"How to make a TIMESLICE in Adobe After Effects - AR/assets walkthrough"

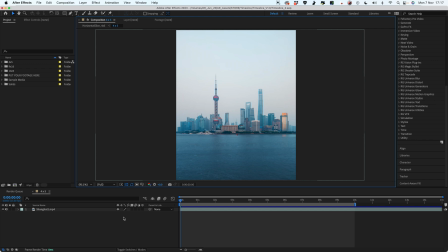(0:14)
All right, thanks for checking out this time slice After Effects template I've got a little guided tour of all the things that you can do with it. Super happy with this template I think it's really cool and there's so many different options and things that you can play with. Okay So first things first the template basically has three different sizes.
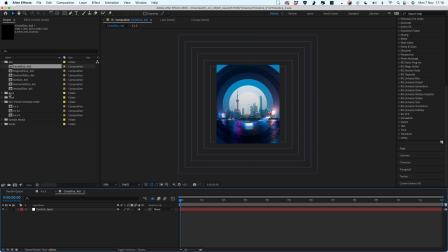(0:27)
You've got a 4x5 And all the different comps that come with that and then you've got 9x16 which is full vertical and then 16x9 as well
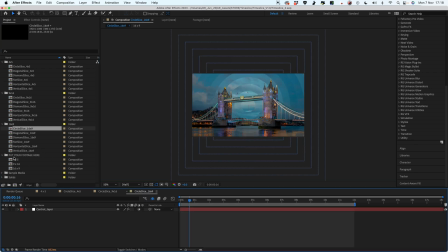(0:37)
So what you need to do is you need to drag in your base footage into one of the comps that says put your footage here So let's
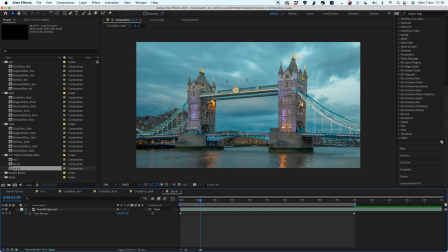(0:43)
work on a 16 by 9 example for this video. Open up the building comp and you can see already there is a sample clip of Tower Bridge that you can use.
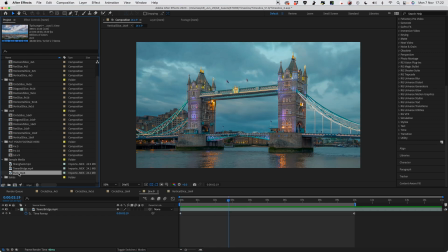(0:52)
So I'm just going to drop in one of the other sample clips so you can see what the process is like from the very beginning. So grab this two ring clip here, drop it into the comp.
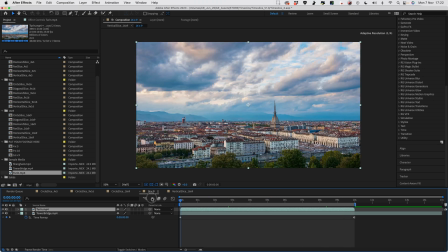(1:00)
Now what's important is the length of your time-lapse. Basically the way that the template works is it only works on a 10 second segment of the clip. So I've made the sample media exactly the right length. but if your footage was a little bit too short or a little bit too long you'd want to right click on it go to time, time stretch and then just adjust the duration to make it exactly the right length.
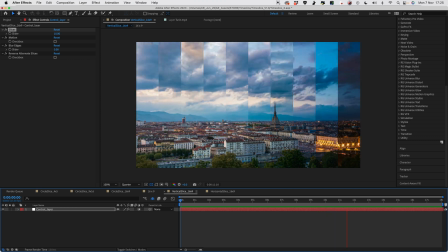(1:20)
So straight away we've got ourselves a nice little time slice effect and the way that this template works is it basically plays the footage backwards and forwards backwards
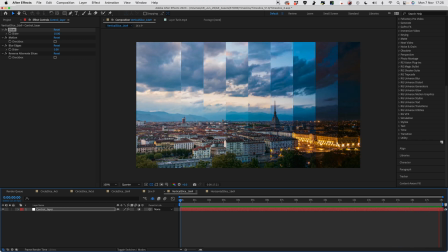(1:27)
and forwards backwards and forwards over the course of three seconds so that's why if you have 18 seconds of this it ends up being a
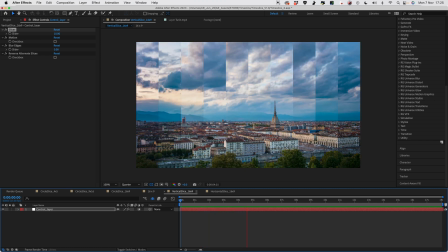(1:33)
perfect loop. All of these compositions are actually a perfect loop and I wouldn't change the duration of the composition
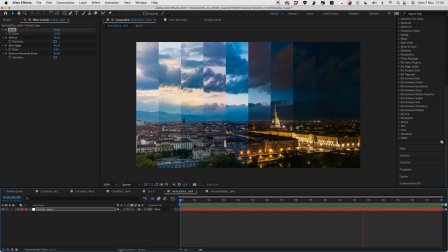(1:40)
because when we start going into the motion sections over here 18 seconds is what I've worked out as the right length of time needed for the motion to work so don't change the length of time
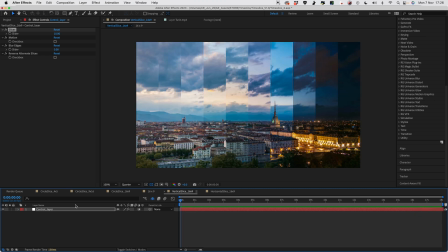(1:48)
just let it play through it's all good it's a perfect loop so let's look at the things that we can adjust then so first of all we've got slices this is pretty simple this is just the number of slices and the comp is automatically set up to adjust using this slider here you can see now we've only got five slices, you can go all the way down to two, I think you can even go back down to one.
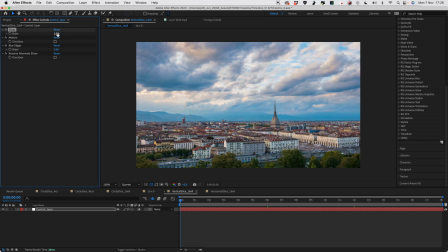(2:09)
So what you could do is you could even keyframe this and animate this throughout the course of your video, it might look pretty cool.
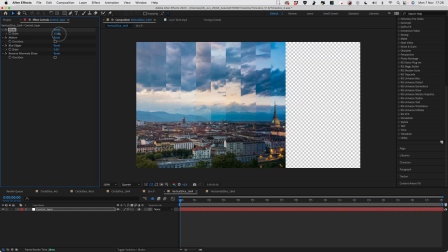(2:15)
Now what you might notice is if you push this above 10 you're going to start to get an empty section on the right hand side of the screen here. Don't worry about this, if you watch the end of this video I'll talk you through how to make any number of slices that you want. The reason I've set this as a maximum of 10 is just because the compositions get pretty heavy and they play back really slowly if you start putting in too many different slices.
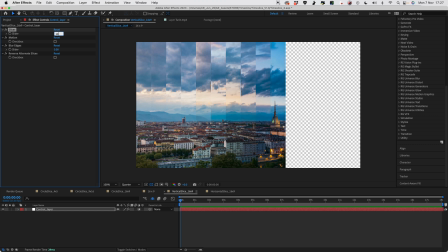(2:33)
It's totally possible to have any number that you want so just watch a bit further on and I'll tell you how to do that. So the next thing that we can adjust is motion.
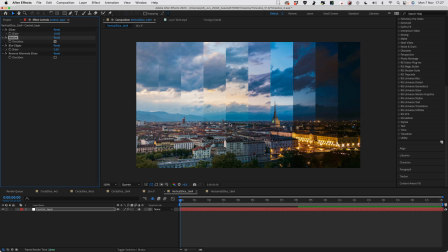(2:40)
So if I check this box and then play that through.
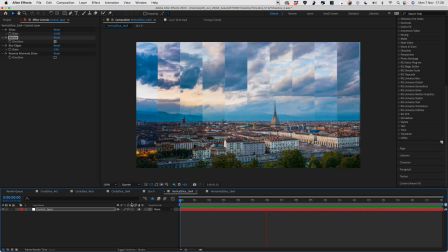(2:46)
So there it is with motion enabled and you can see what this basically does is it just animates the slices from left to right and I think it's quite a nice effect.
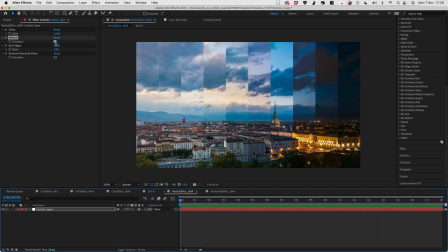(2:53)
So you can toggle that button on or off however you want to do it. Let's just turn off motion again. The next thing that I've put in is a blur edges function. You might find that these slices look a little bit ugly when they're put next to each other because there's quite a lot of contrast between them so if you just crank up the blur edges to about five you can see it will blend the slices together or you could go even further you
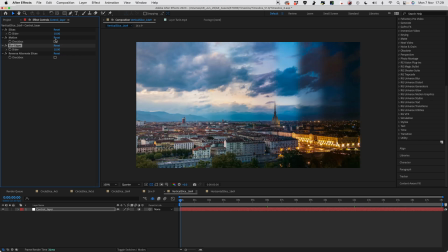(3:10)
could push it all the way up to 10 and then the whole thing kind of just blends into one so you'll notice with blur edges set to
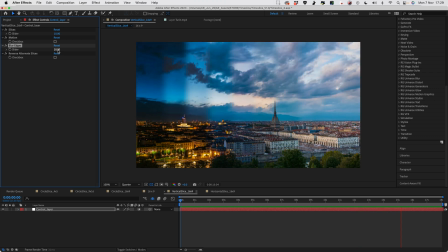(3:15)
10 now it looks like all of the slices are kind of blurred together and it's quite a pleasing look to see the time lapse sort of
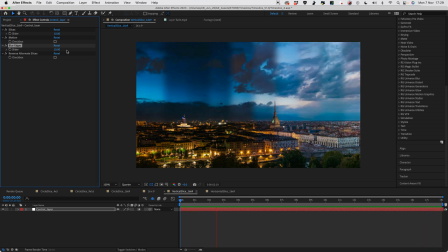(3:20)
swiping across the screen like that so that's just something that you can play around with and then the final thing you can adjust is this button here which
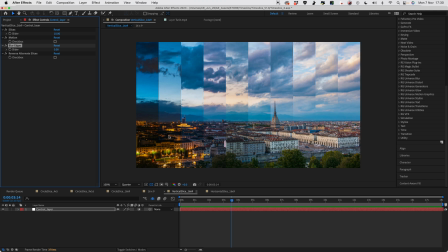(3:26)
is called reverse alternate slices and what that will do is it will just flip every other slice to play backwards and you'll up with something
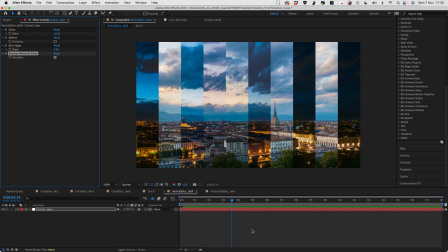(3:31)
which is a little bit more stylized it's a little bit more collagey so now they sort of alternate between day and night and day and night
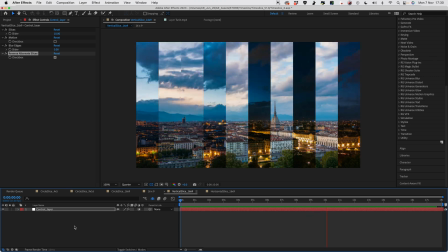(3:38)
so if we watch that through you can see this is just another kind of fun effect that you can create with this template it's quite stylized you
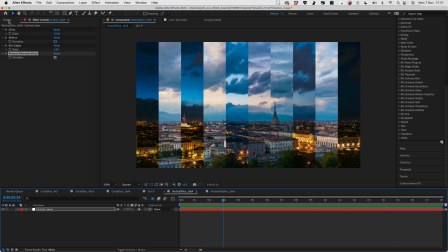(3:44)
might not like it but you might like it too so that's it for the vertical template let's just jump into the horizontal one and this is in fact
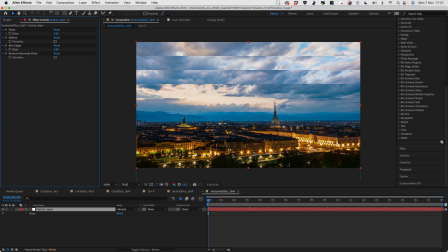(3:51)
almost identical but now the slices are going horizontally rather than vertically so you've got exactly the same controls that you can play with a number of slices and then we've got motion so we turn that on and then the whole thing is going to move across the screen like that so you might find that when you're trying to preview these and when you're trying to look at them they're quite slow to preview just because you've got lots